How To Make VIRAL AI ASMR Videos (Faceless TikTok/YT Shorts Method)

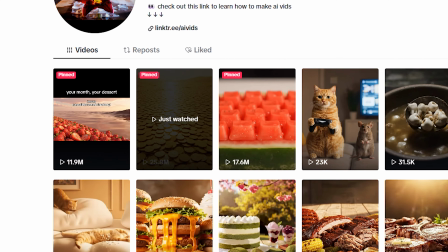(0:00)
These viral ASMR videos are getting millions of views on TikTok and YouTube Shorts right now. I've spent the last week trying to figure out what makes these videos go viral, what's so special about them, and how you actually make them.
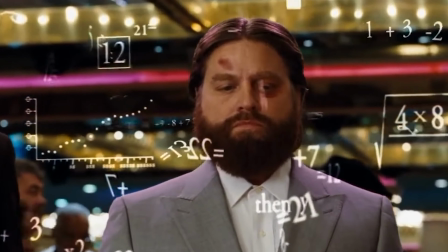(0:11)
And let's just say, I think I've cracked the code on this niche. Today I'm going to show you exactly how you can make these viral ASMR videos.
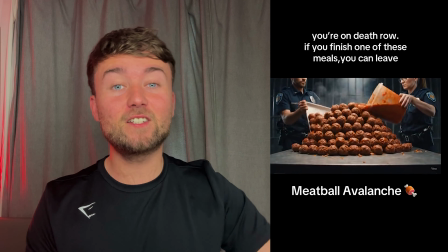(0:17)
Not only that, I'm going to show you how to differentiate yourself and take a new spin on this niche so that you can stand out, generate millions of views, and get paid from TikTok and YouTube Shorts. Honestly, the stuff that you can do with AI constantly blows my mind. So let's jump straight into the tutorial.
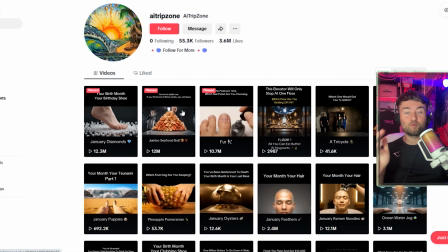(0:31)
Alright, so this page that we're looking at does this trend really well. As you can see, there's still a new page.
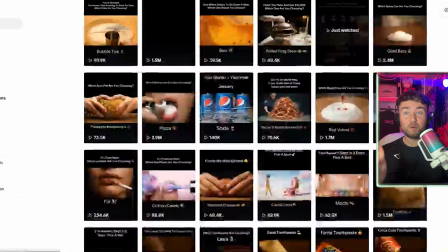(0:36)
They've only got 50,000 followers, but the views that he is bringing in is ridiculous.
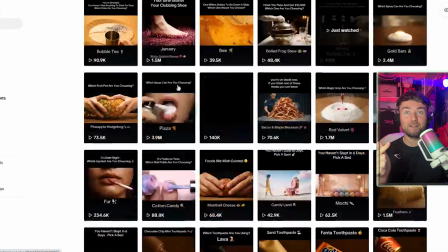(0:40)
I'm seeing 12 million, 12 million, 10 million, 1.5, 2.4.
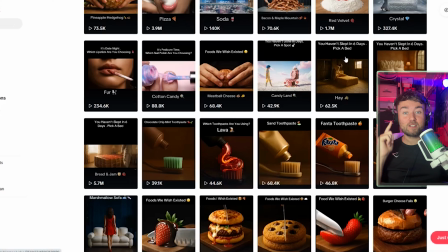(0:45)
He's absolutely crushing it right now, and that's because he's not just making generic would you rather videos.
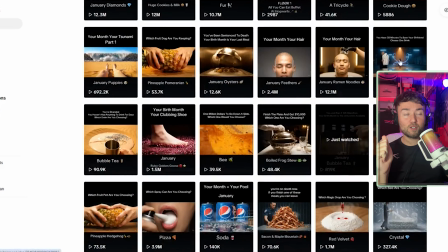(0:50)
He's doing it with a bit of a twist, and this is how we're going to want to position our videos as well. So if we click on this one, you have 30 minutes to save your girlfriend, choose one drink.
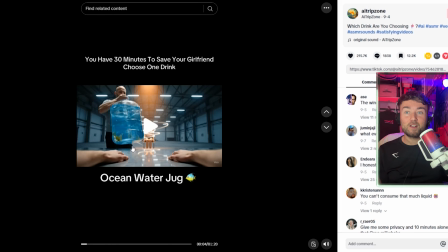(0:58)
So instead of just the boring would you rather situation, he's basically creating a bit more of a story to the video. As you can see, the scene is basically you're in like some empty factory, your girlfriend's tied up, and he's just bringing out crazy water that you have to drink in 30 minutes. Really cool concept on the niche, and obviously the reason why these videos work so well is because they look real,
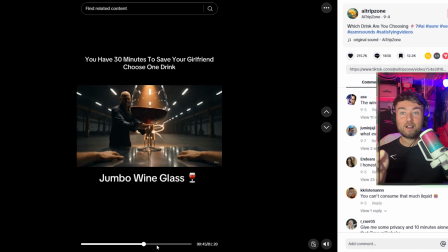(1:17)
and some of the stuff that this guy's bringing out, like a jumbo wine glass,
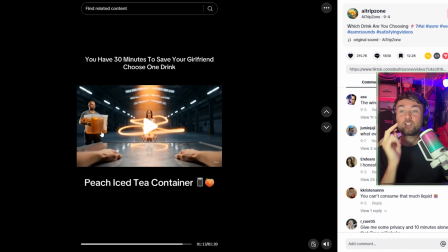(1:22)
a gigantic soda, bubble tea tower, they're just stuff that you wouldn't see in everyday life, so that gets the viewer's attention as well.
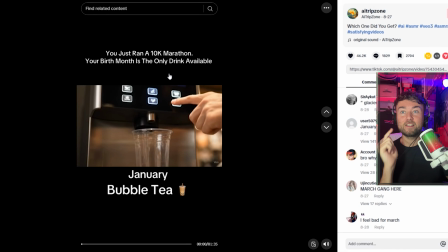(1:29)
So I really like that idea, and I also like this idea here. You've just ran a 10k marathon, your birth month is the only drink available.
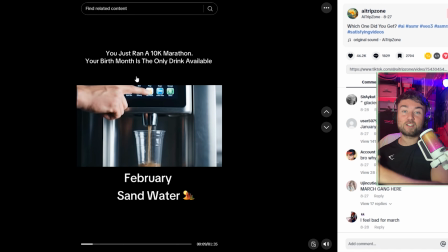(1:37)
So this type of video makes it so you don't actually choose, you know, the drink that you get.
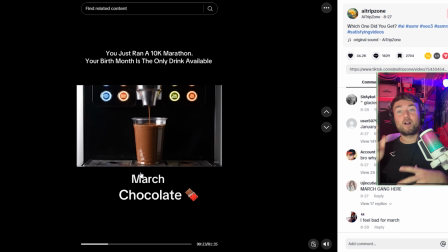(1:41)
It's all dependent on your birth month, which keeps people watching because they're like, oh, you know, I want to see what September's got, I want to see what May has got, and it keeps people watching.
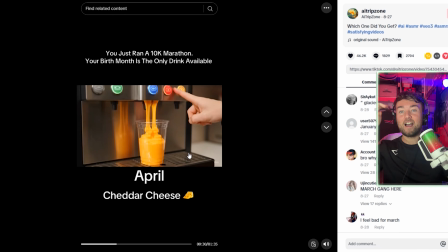(1:49)
So, and then they can also send this to their friends and say, haha, I got this and you got this. So it creates that engagement.
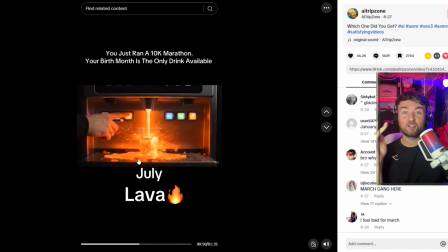(1:54)
You can see that some of these drinks are just crazy, like lava drinks,
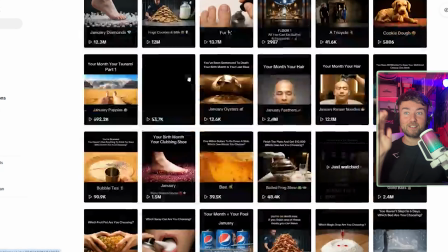(1:58)
toilet water, squid ink, jarring drinks that you would never see, which again is creating interest in these videos.
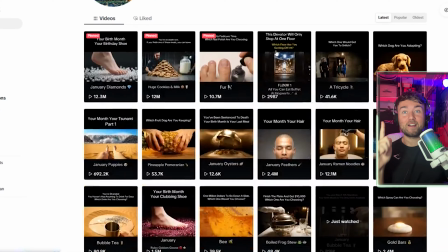(2:04)
This is how you successfully do it, and this is why this guy's performing so well.
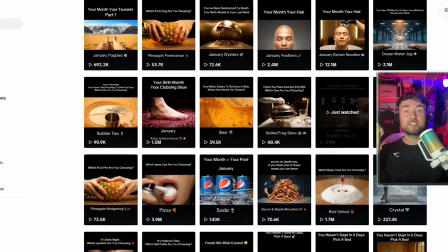(2:08)
So we're going to go ahead and recreate one of these videos so you guys can see it as well, and the actual process that you need to do to make these videos.
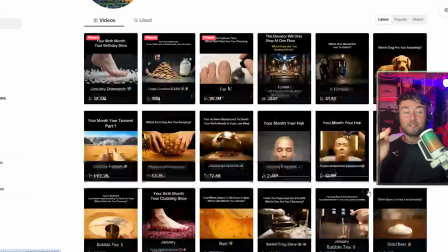(2:15)
But you know, this Save the Girlfriend video did 3 million views, so let's go ahead and recreate something similar to that.
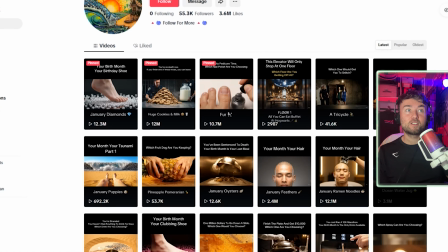(2:20)
First thing that we need to do is create the first scene. So what we're going to use for this is a site called Higgsfield.
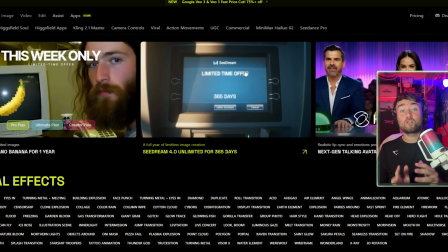(2:25)
Now Higgsfield is basically a platform that lets you use a bunch of AI tools on just one website, so you're not having to jump around and go on loads of different websites.
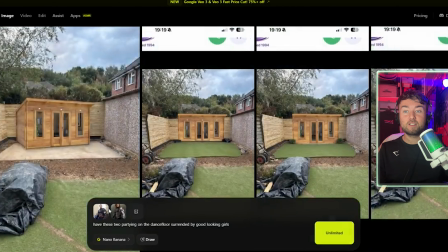(2:34)
The first thing we're going to go is to Google's Nano Banana on Higgsfield. Alright, so my prompt was a POV shot of a man on a pirate ship.
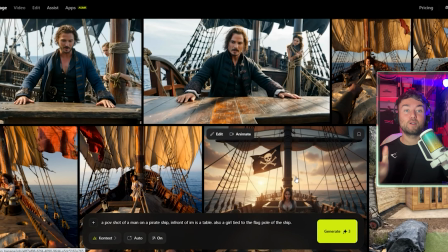(2:40)
In front of him is a table and a woman tied up to the flagpole of the ship. And this is what Google Nano Banana has produced.
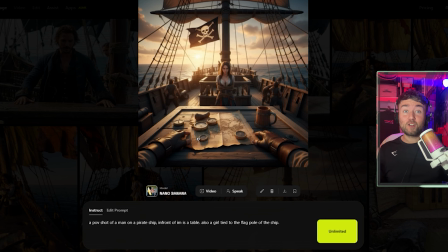(2:46)
As you can see, it's done quite a good job. I'm basically recreating that video, but I've changed the scene.
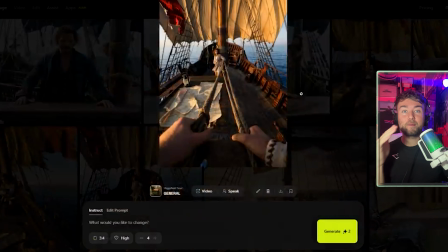(2:51)
Instead of an empty warehouse, it's now a pirate ship. Tried it with some of these other image models, and as you can see, they're just not as good as Google's Nano Banana.
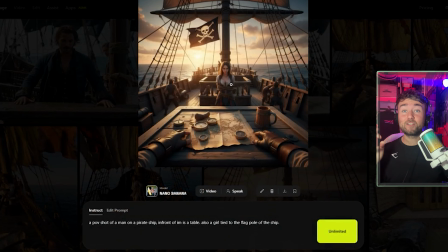(2:58)
However, I will say that this Google's Nano Banana picture is too cartoonish. So what we want to do is we want to download this image.
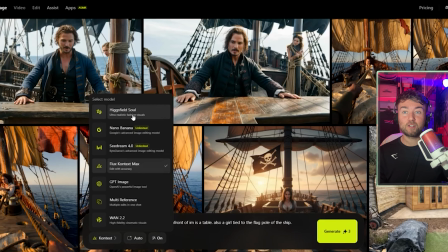(3:05)
We want to go to the bottom here and go to Higgsfield Soul. We then want to upload that image from Google's Nano Banana, and then as you can see,
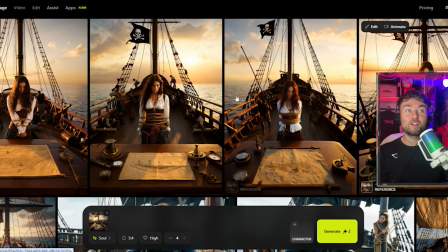(3:13)
Higgsfield Soul has basically turned that original picture into a ultra realistic picture.
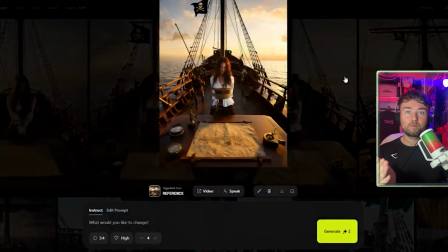(3:18)
So we've got these 4 different images. Definitely looks a lot better and more realistic.
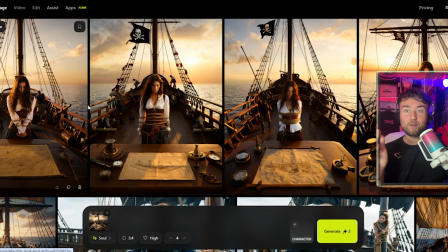(3:26)
I will say that some of these have a bit of a perspective shift, so we need to take into account here what's going to look the most natural for the, you know, pirate to come out with his challenge.
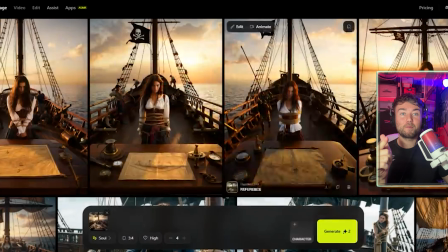(3:34)
I think this one, because the ship looks more flat compared to the other ones, so it looks a bit more realistic.
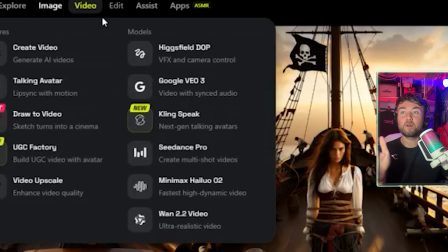(3:39)
So we go ahead and download this image, and then we basically can go to video. We can go to Google VO Free, and you want to go over to Google VO Free Fast.
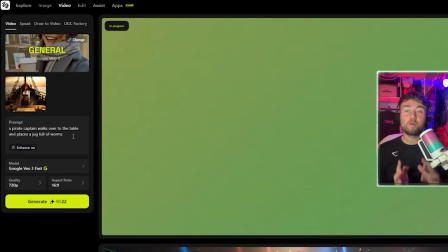(3:48)
Then you want to upload the image that we just downloaded, and then this is where we basically describe the prompt and the cool thing that's going to happen in the video.
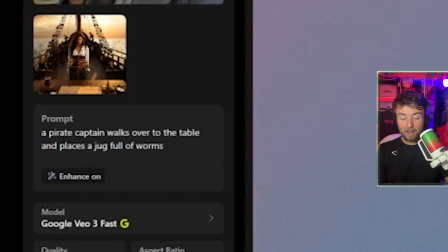(3:55)
So, a pirate captain walks over to the table and places jug full of worms.